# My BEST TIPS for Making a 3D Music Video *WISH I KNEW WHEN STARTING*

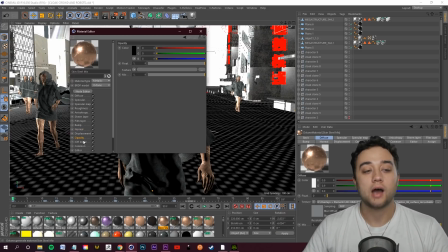8:47 If you don't know what any of that is, try and find some tutorials that talk about it because it's gonna really take you to the next level. You'll see I have all these crazy designs in here because of this normal texture that I have. If I turn that off, and you can find all these normal maps, textures, all of this stuff just for free Google Images or on free texture websites.
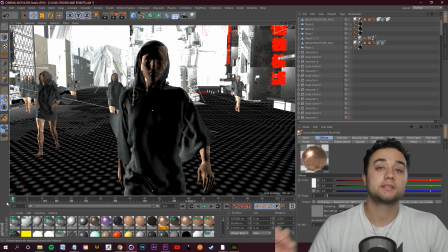9:05 It's very readily available. So the next thing that brought this to the next level is my camera settings, and this is very, very important. Now you'll notice in the first version that I show you here, one of the biggest difference is the depth of field.
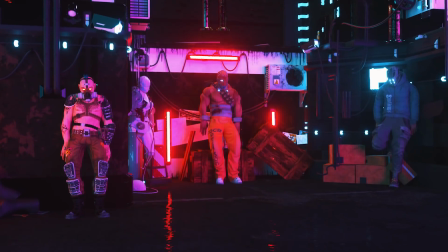9:18 In the first version, I'm just using a wide camera angle. I'm showing everything.
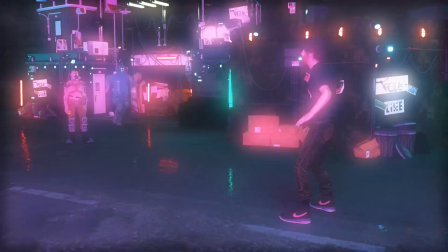9:22 There's no bokeh in the background. There's no blurring. There's no singling out a specific subject.
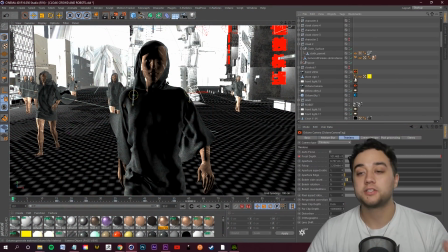9:29 Again, like how I mentioned that cinematography background, camera settings in of itself can do a lot for the look. So if I just click on my Octane tag here, I'll kind of pop this out so it's easier for you guys to see.
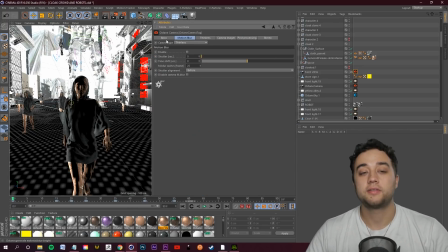9:40 You can see some of the things that we're working with. Motion blur, you guys can enable this within your 3D software, or I'll talk about how to add motion blur manually in After Effects after the fact.
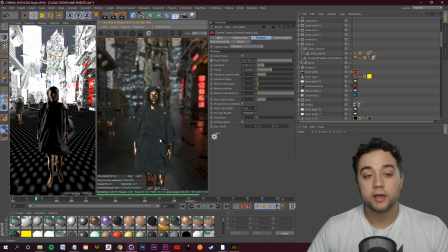9:49 Thin lens, this is very important. So I fired up just a little quick render in Octane, and it's still rendering here. It's still a little bit blurry. We still have some fireflies, but if I zoom in, you can see the nice blurring on the lights in the background, the separation from the foreground here, which is very clear and crisp, and blurring of the the background.
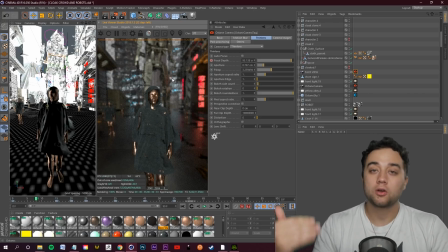10:06 This is one of the first things you learn about improving your quality in photography or cinematography.
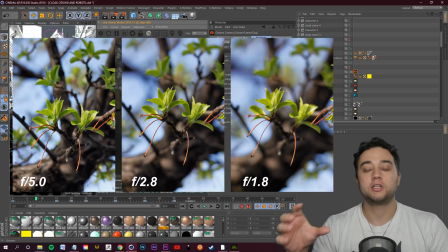10:11 Getting a lens that's f1.8, changing it so that you're not shooting at f3.3 or whatever,
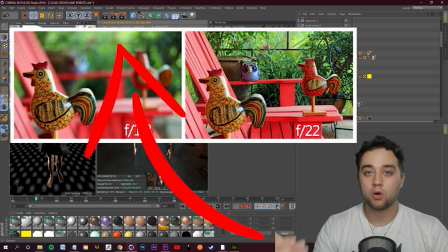10:17 create that nice bokeh and improve the overall quality of the subject image.
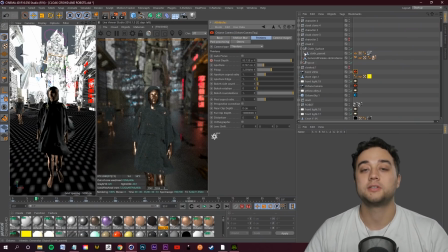10:22 Now, if I was to go through here in my Octane camera settings, and let's just go ahead and just turn all of this off. Took off my Octane camera tag, and you'll be able to see here that now it looks a lot less realistic. There's no blurring of the background, so everything's clear and in view, and it depends on the shot you are doing.
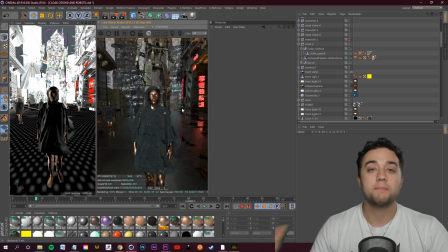10:39 You're not always going to be blurring the background. You're not always going to be creating that bokeh. For example, here's some shots where I didn't use that blurring.
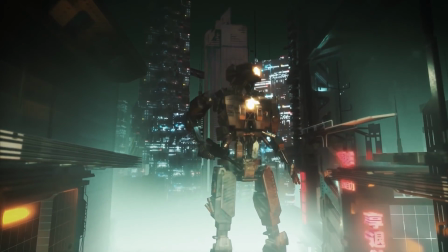10:45 I had to rely on realistic textures, on different lighting. So that's one thing I wanted to get across with you.
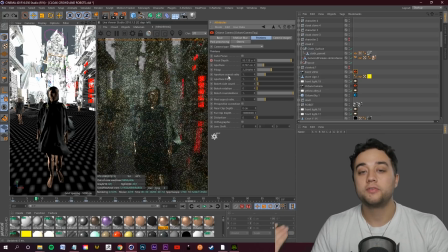10:50 Depth of field, all those things that you learned about improving an image with a camera, it all translates into 3D. You can change your f-stop here. Just like with a normal camera, you'll see if I crank it all the way up, it's going to blur all of this stuff. You guys can use Cinema 4D Octane, or I'm sure there's a lot of different camera tools where you can literally just click this button, pick focus.
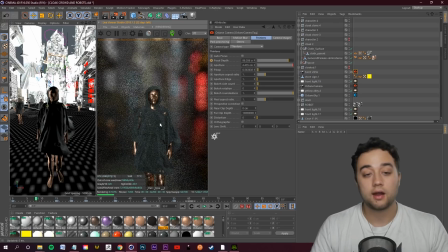11:09 I'll just select the object and it'll focus on whatever I select there. So that's a useful tool that I learned with Octane specifically. Probably one of the most important things for crafting a nice look is the lighting. Creating depth in your scene with lighting. There's so much you can do with lighting.
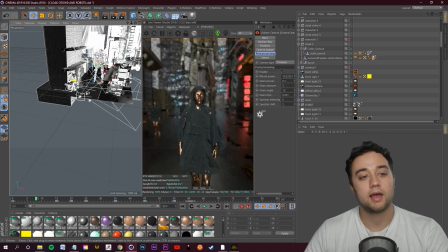11:26 As you can see here, we have your front light, you got a little bit of side light. I also have this tracked light.
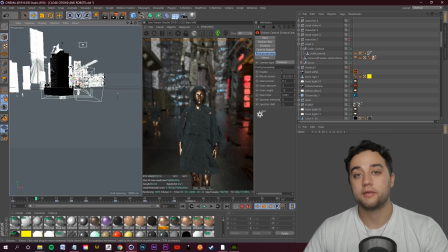11:32 With Cinema 4D Octane, you can have a light targeted onto a camera, and that's very useful when it comes to making this cinematic lighting.
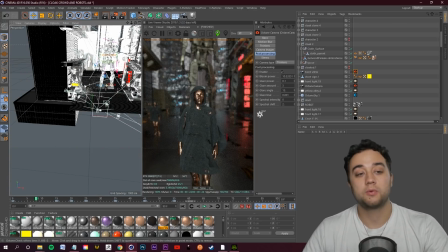11:40 Lighting was very, very important when it came to these side building areas.
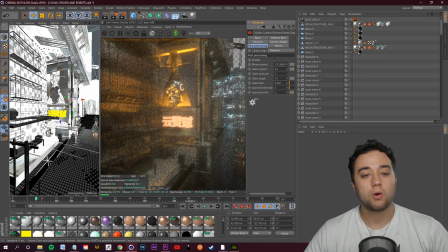11:46 So taking a look at this wall, the left side here, you can see that I'm using these Octane lights to really accent and create these shadows, create the look that I really want for this.
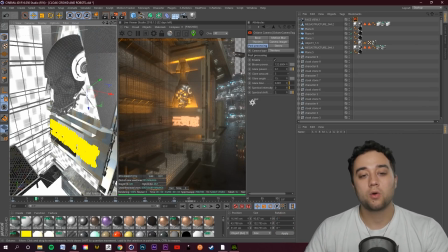11:57 So I placed an Octane light here, I made it orange, and I made it so that it's kind of facing under.
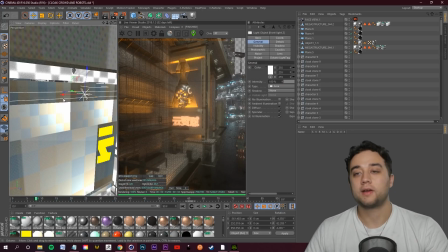12:02 You can kind of see them here, and here is the one that's inside as well. So if I take this Octane light and if I just turn it off, go ahead and turn this one off as well,
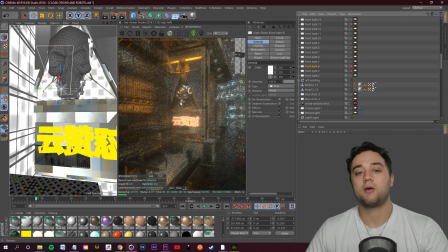12:11 you're gonna see it's not as nice of a scene now that it doesn't have those accent lightings that I took the
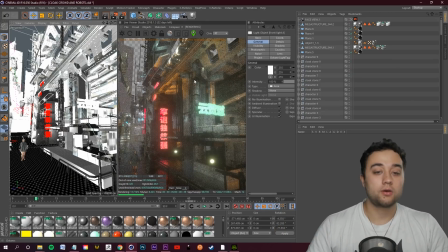12:17 time to really put in. Here's another little angle from this shot, and again, this is all unrendered. I haven't added any post blah blah blah onto it. Things that I figured out while doing this that made this look a lot better is, again, the lighting.
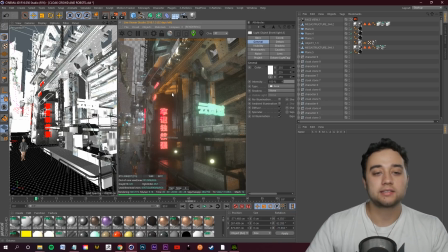12:30 Placing lighting underneath an object to create that highlight, that accent to the shape of it, like placing this orange light underneath the bridge. That really improved the look, in my opinion, as I went forward. Here's some more of these emissive materials on the signs here.
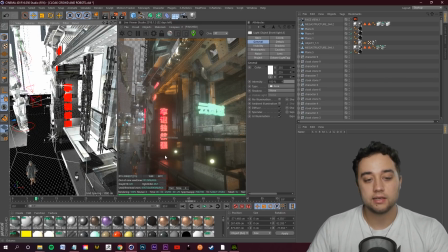12:42 You'll see I have a light here. I have a light facing into the alleyway to create this sort of red.
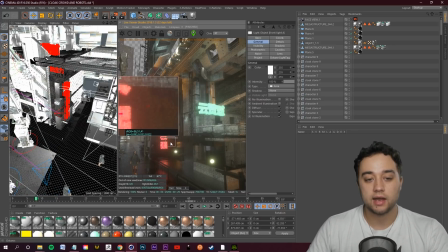12:47 I also have a light in the alleyway just to have this orange light kind of coming out of it so that you can tell it's an actual alley.
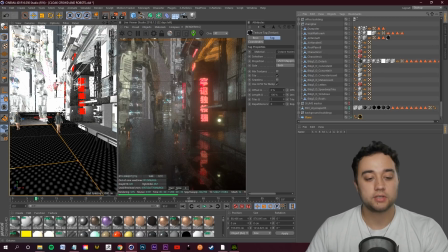12:55 We have some more lighting up here just to kind of separate this top bridge. For this scene in particular, I created this little puddle texture, which is extremely simple to do.
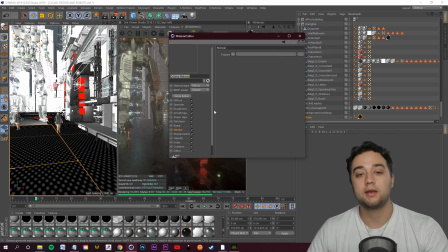13:04 I literally just created a plain object here.
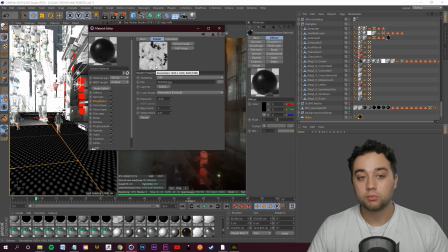13:07 I created a glossy material, and then in the roughness channel, I just looked up puddle roughness map on Google Images and just dropped this in here.
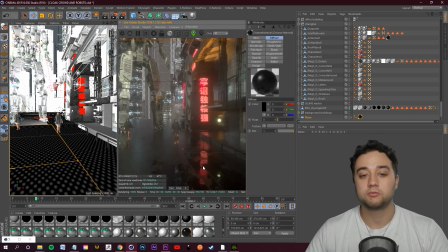13:15 The key to really getting the good reflections, though, is from the lighting, from your HDRI environment.
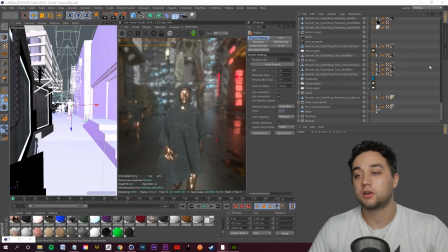13:21 I gave the basic info that I wanted to get across in terms of things that can help. So your camera settings is huge. Your materials is very big. Your lighting is very big. Depth of field, all the things that make an image look good with the camera. Again, it all translates into 3D.
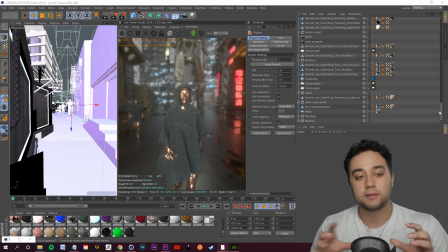13:37 Let's just go through some of the scenes here and just break down some of the project files and some of my thought processing behind what went into a lot of it.
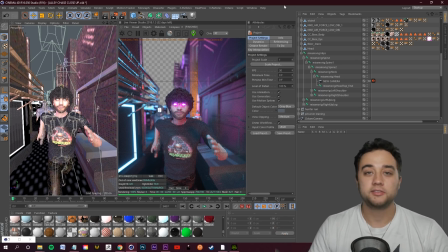13:45 In this first example, I'll show you here, I had them kind of see these villains, react to them, and then run away.
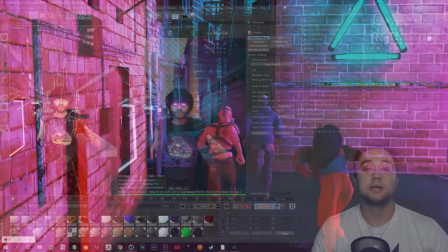13:50 Now, the issue here is I'm using these free Mixamo animations. There's a lot of issues.
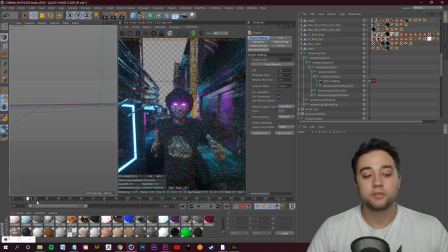13:56 I'm not the best. Again, I'm not professional. Involved with a lot of it. So sometimes there's little glitches, sometimes things don't look as good.
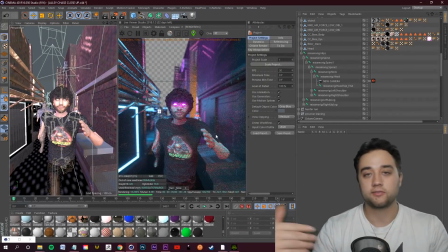14:03 So here's the first alley scene where I kind of have them running these different angles. And then here's the new and improved alley scene. So first off, the lighting in this scene is a lot better. I have lighting again to kind of accent things. When I talked about lighting the bridge before, you'll see I have this orange light to show that this is an alley.
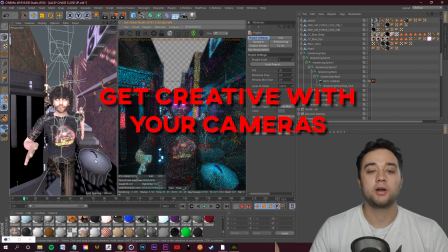14:20 Instead of having just a static camera, I have this camera locked onto him.
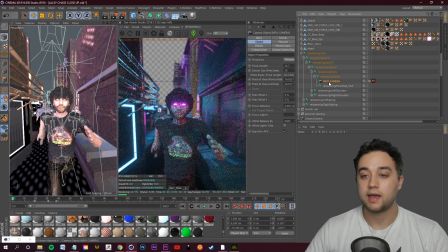14:24 And this is a cool little technique where if you see above my head, it says new camera, and this is what we're locked into, and you'll see this is actually all of the different objects for the main character here. And this right here, this Mixamo hips, this is the actual rig of his little running animation.
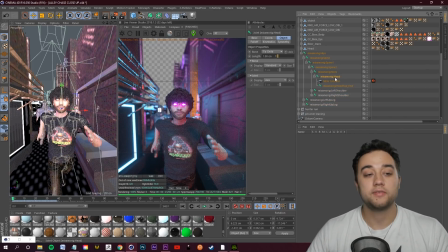14:41 So I took the rig part of his head and I locked the camera. I made the camera a child of the head. So that means all of the movements of the head, the camera is going to follow.
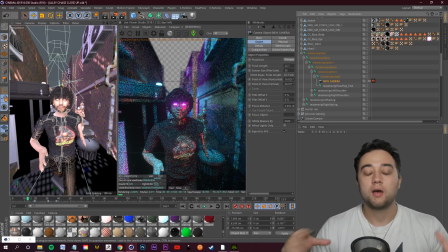14:52 This is a nice little locked on technique just to add a bit more variation into the movement, into the style of it.
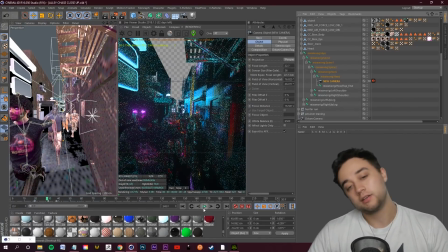14:59 And I thought it was a lot better than just a static camera. Animate it so it kind of dips over his shoulder so you can see them chasing him here.
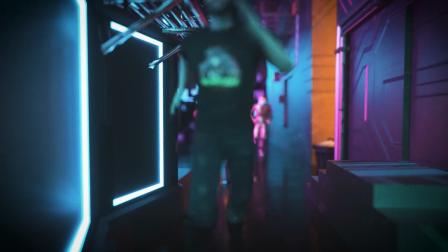15:05 So just using some camera techniques like that to mask the things that you don't like and to show the things that you do like.
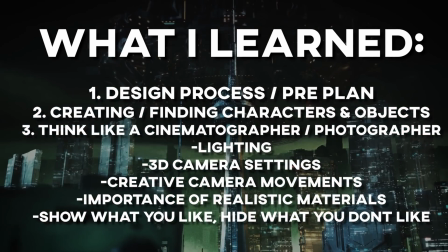15:11 All right, guys, so we talked about the pre-planning, we talked about gathering your materials and your characters, and now we talked about some useful things that helped me along the way, such as lighting,
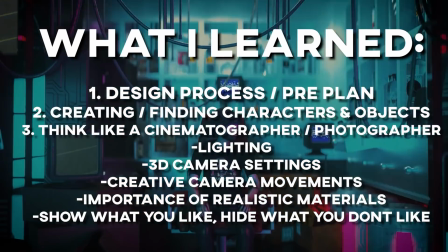15:19 the importance of realistic materials and textures, lighting, thinking like a cinematographer,
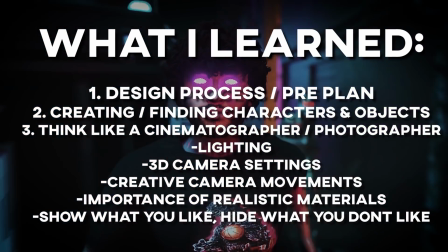15:25 your 3D camera settings, all the things that you're gonna have to struggle with while you are putting together your scene.
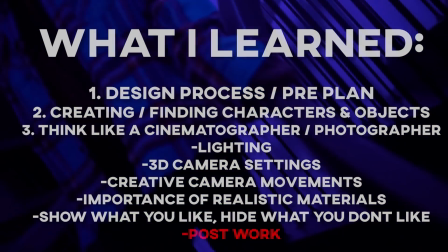15:30 Now let's talk about post work. I think a lot of people are focused on what comes out of the 3D software,
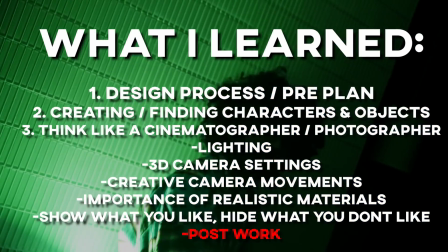15:36 but a lot of the time you can take what comes out of the 3D software and heavily improve it with some post work in Photoshop if you're working with pictures,
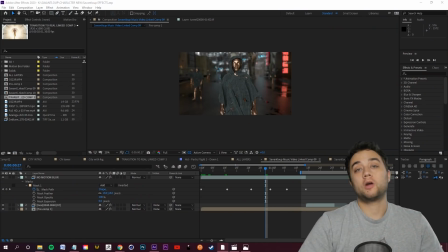15:43 or After Effects if you're working with animations. All right, guys, post work. I used After Effects for the majority of this just to put my finishing touches.
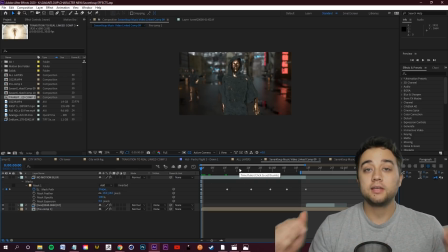15:50 I also want to mention, if you're wondering about my Cinema 4D render settings for any reason, I'm going to leave some links below on some of the videos that I used to render all of this out.
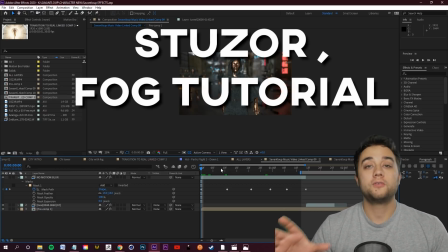15:59 I'm also going to leave a link below to Stuzor, if you've heard of that name from Instagram, super awesome 3D artist. He created a tutorial about using fog in Cinema 4D and After Effects without using octane fog or an actual fog volume in your 3D scene.
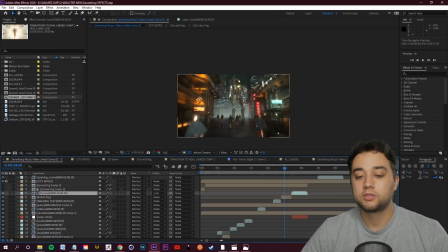16:13 I'll link that below, because that was the workflow I used to put the fog in some of these scenes.
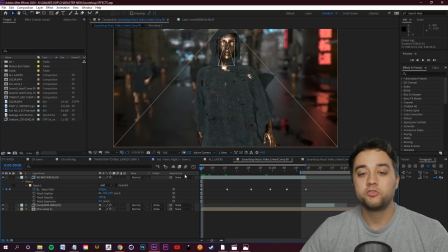16:17 So one thing that you can do, if you think that the movement of your 3D scenes are looking a little bit too stiff, static, unrealistic, I recommend that you go to your effects and presets in After Effects, and I recommend you look up motion blur and you apply a pixel motion blur. Now this may take a little bit to render.
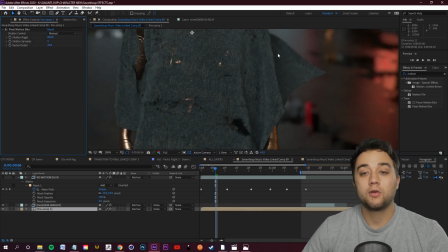16:35 I'll crank it up so it's a little bit easier to see, but if you pay attention to this part of the clothing right here, and I just toggle this on and off, you'll be able to see the motion blur,
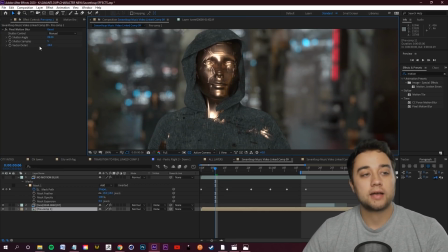16:43 what it really does, blurring some of here. I actually did some mask work because I thought it was blurring the face a little bit too much as well.
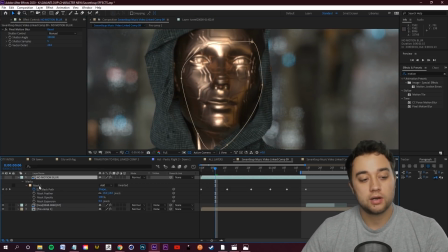16:51 And I wanted that to really be in focus. So you see, I just duplicated the footage here, used this little mask around the face to be able to get what I ultimately wanted.